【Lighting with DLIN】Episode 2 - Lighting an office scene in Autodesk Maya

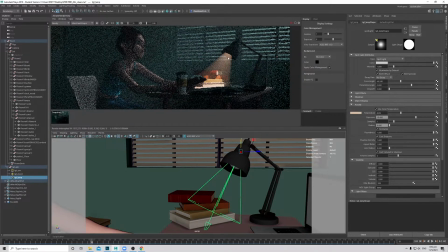750s
Okay, and the cone is still too high. I probably lower it, and I want to soften it so I can increase the penumbra angle, and I can increase a bit of fall off, say 0.5. Okay, so now it has a bit of definition in the volume.
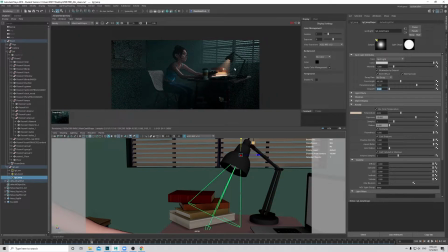769s
Okay, okay, so say something like that, and probably let me just increase the saturation a bit just to exaggerate the lamp. Okay.
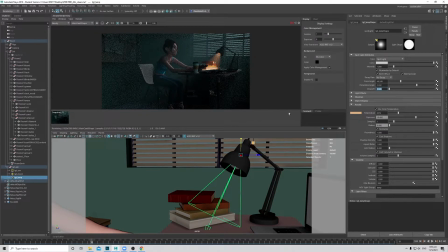787s
Okay, I'll just let it resolve a bit and then take a screenshot. Okay, something like that. Okay, so now we have our second light source done.
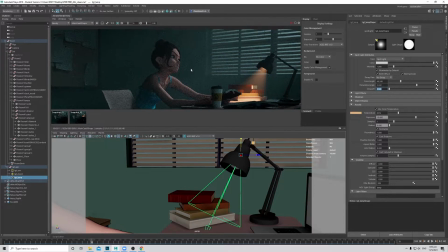799s
Then so what we want now is we want to read the character face a bit more, and then we want to read the her pose a bit more.
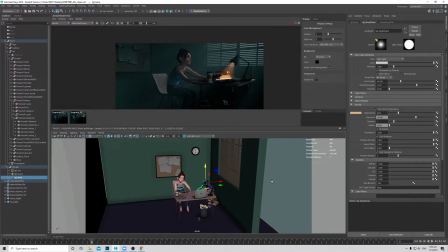808s
But having just the moonlight from outside, you probably cannot get it because of all these blinds that is blocking your light source. So with this window at the side, we can safely create another key light from inside the house and pretend that it's coming from the moon.
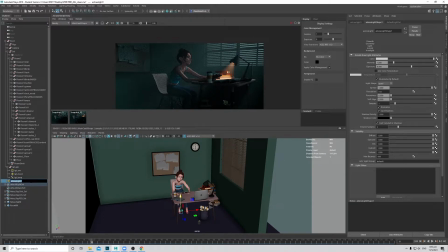828s
So I will just name this my key light. Okay, can make it slightly bigger, give it an AOV,
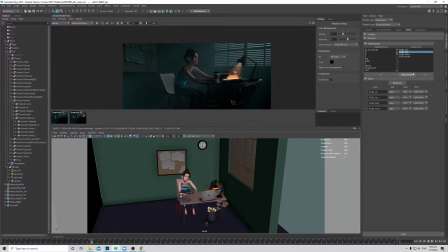838s
render settings, GPA underscore key. Okay, so same thing, I'll look through that selected light.
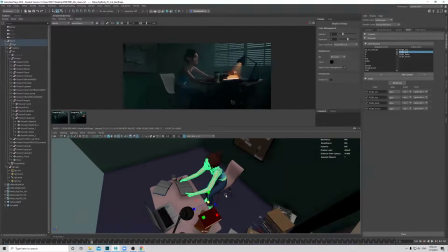847s
Okay, just select the face, frame it, and then just put it somewhere where roughly the moon is from your scene. So just to get a bit more shaping onto the face. Okay, then of course don't forget to give it some exposure.
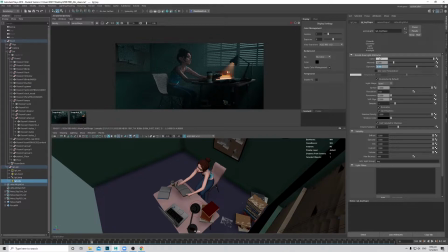864s
So let's just try 8 first. Then just tint it blue like my moonlight. Okay, just double check my key. Okay, it's doing something. Let's increase exposure. Cool. So now it's hitting the face.
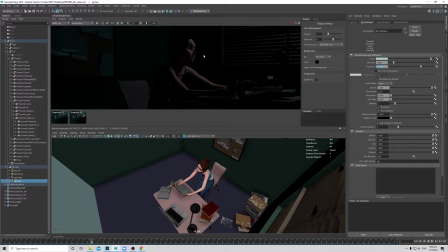883s
It gives a bit more nice, more shaping to the face, but it's hitting my background a bit.
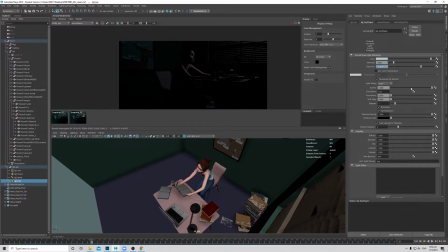889s
I don't want it to go so far, so I probably will reduce the spread. Okay, once you reduce your spread, your light will become very bright. Will become brighter basically. So when we reduce our spread, we want to compensate it with a lower exposure. So try 8 now.
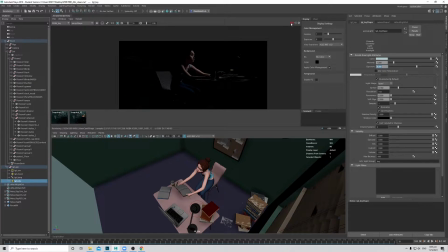908s
Okay, so now it gives a nice shaping and it gives some interest onto all the set dressing that we have in the set. Okay, so now with the key light and without the key light.
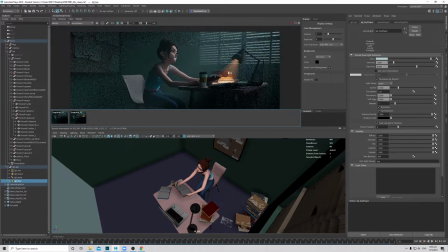922s
Okay, a bit more shaping onto the character, which is good. Okay, so now, okay, so the third light source that we talk about is later we will just rebalance the lights to make the whole image looks better.
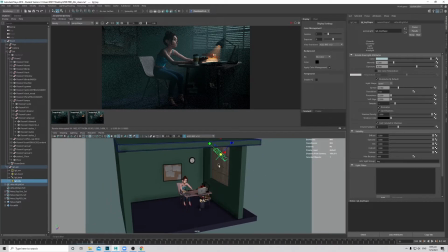937s
Now we will just add in the stuff first. And okay, I forgot. So this key light, I just want it to contribute to the shaping. I don't want it to be messing up with my volumes. So I will remove the volume from this key light. Let's render again.
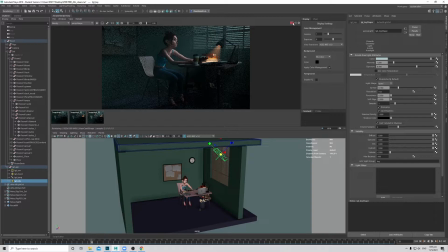956s
Okay. Yep. Yeah, you see, once you remove the volume contribution, it's better. It's not like blasting the whole scene with atmospheric. Okay, so it's better.
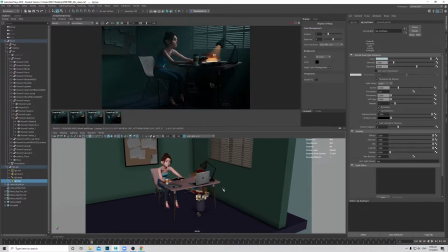973s
We'll take a screenshot. Okay, so next we want to put in the next like source that is in the scene, which is the monitor or the laptop.
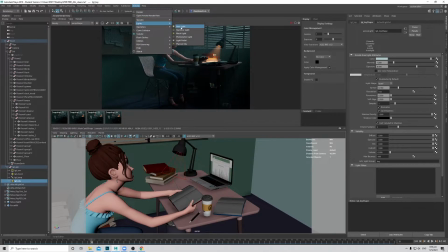981s
So we same thing. We'll create area light. Okay, so this will be my screen. Okay, put into the light group. Create an AOV.
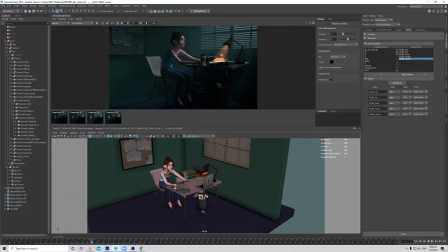1000s
Okay, and then just move the light to where the screen is.
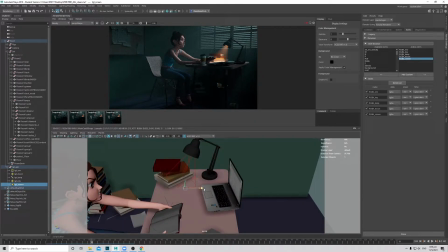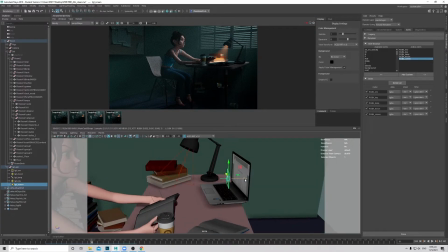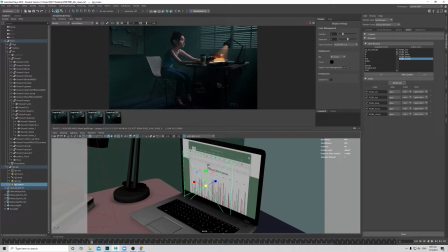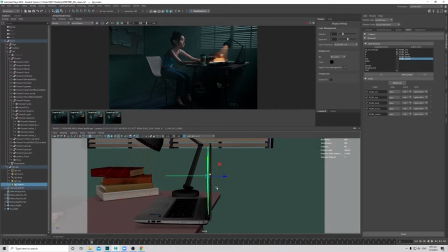1035s
Okay, something like that. Okay, just move it back so that it's directly in front of the screen. Okay, cool. And okay, AOV is done.
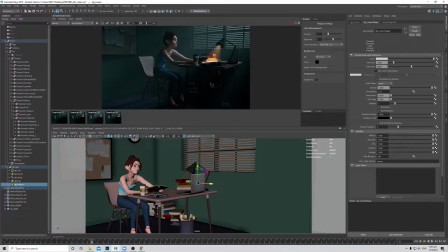1049s
Okay, make sure we give it some exposure. So let's just try 10 first. And okay, because this scene is all green, the backdrop, the wall is all green, and our colors is all cool tones. Let's try something different to see if we can give a bit more interest into our scene.
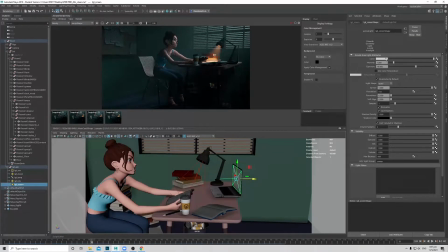1067s
So let's just try. Probably when she's so frustrated, we can maybe um go with a slightly uh
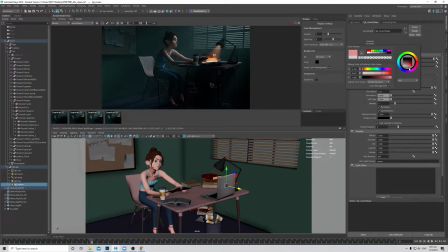1079s
redder tone to just give that to enhance that mood, or maybe something pink. Oh, okay, let me just try something like that. Okay. Okay, so now you see that it does add some interest into our shot, and then it does
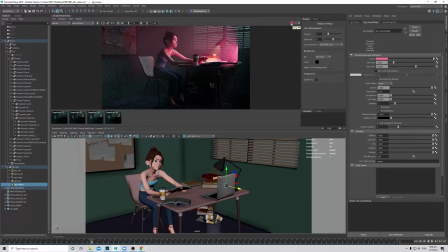1099s
breaks up the monotone that we have in our scene, just that it's too saturated and bright now. So what we can do, we can reduce the saturation. Then maybe you can reduce the exposure. But before I reduce the exposure, I want to reduce the spread as well. I don't want the screen to give such a wide spread to the volumes.
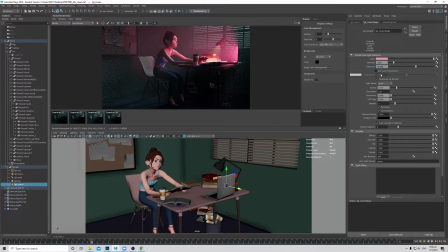1117s
So reduce the spread. And then maybe I'll take down exposure to 7. And give it a test render. Cool. So now it does gives a bit of interest, like what she's looking into the scene, into the monitor.
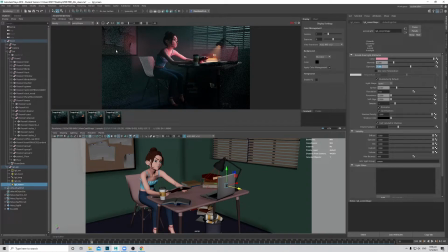1130s
And then it gives a nice different color onto her, and it gives another colors in the background. So which is good, but we don't want this screen to compete with our lamp light.
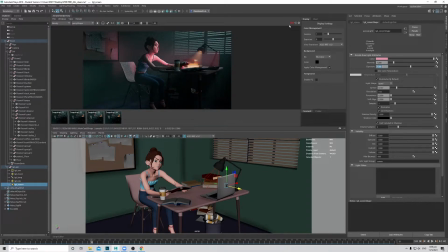1147s
So what I will do is let me just take a screenshot of this first. Okay, I will reduce the volume contribution, maybe say 0.65. Then do a test render. Okay, so it becomes lesser. Maybe can go even lesser, like say 0.4.
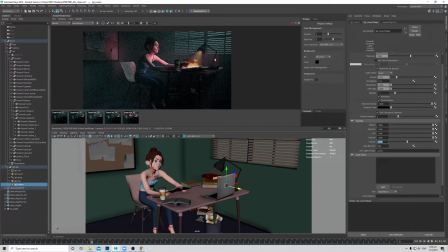1168s
Okay, so we feel it, but it's not so dominant. And now the pink light is messing up with the shaping that we previously had on our characters. We want to keep the light there, but we don't want it to be so dominant. But we still want to keep the light that is on the background.
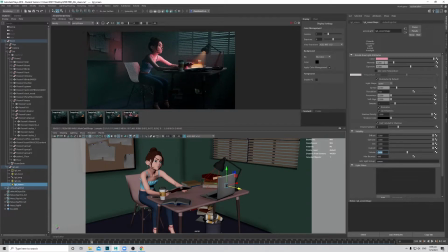1186s
So what we can do is okay, personal taste. I will increase a bit more of the saturation, so it feels more interesting. Then what we can do is we will add a light filter, add a blocker.
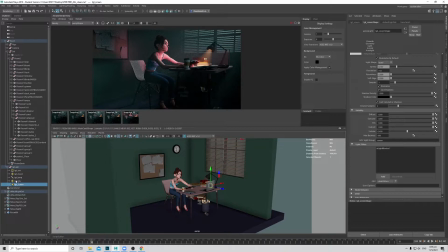1198s
Okay, So in this blocker, just go to your scene, select the transform.
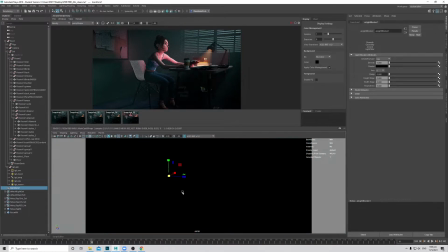1203s
Okay, so this blocker basically means I will use this blocker to mitigate some of the lights that is hitting my character.
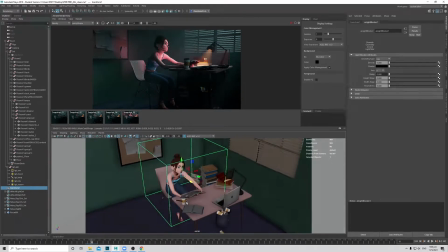1212s
So I will block where the character is. Okay, and I will increase the density, say I want to block half of that light, so 0.5. So now if I were to screenshot, then render again. So it's dimmer, but it's not dim enough to my taste.
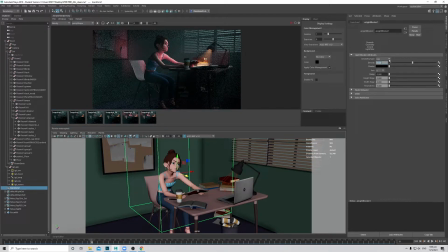1231s
I probably want to block a bit more, so 0.75. Okay, maybe something like that. Okay, we still feel it just a bit and it's not messing up with the shaping that we had on our character. Cool.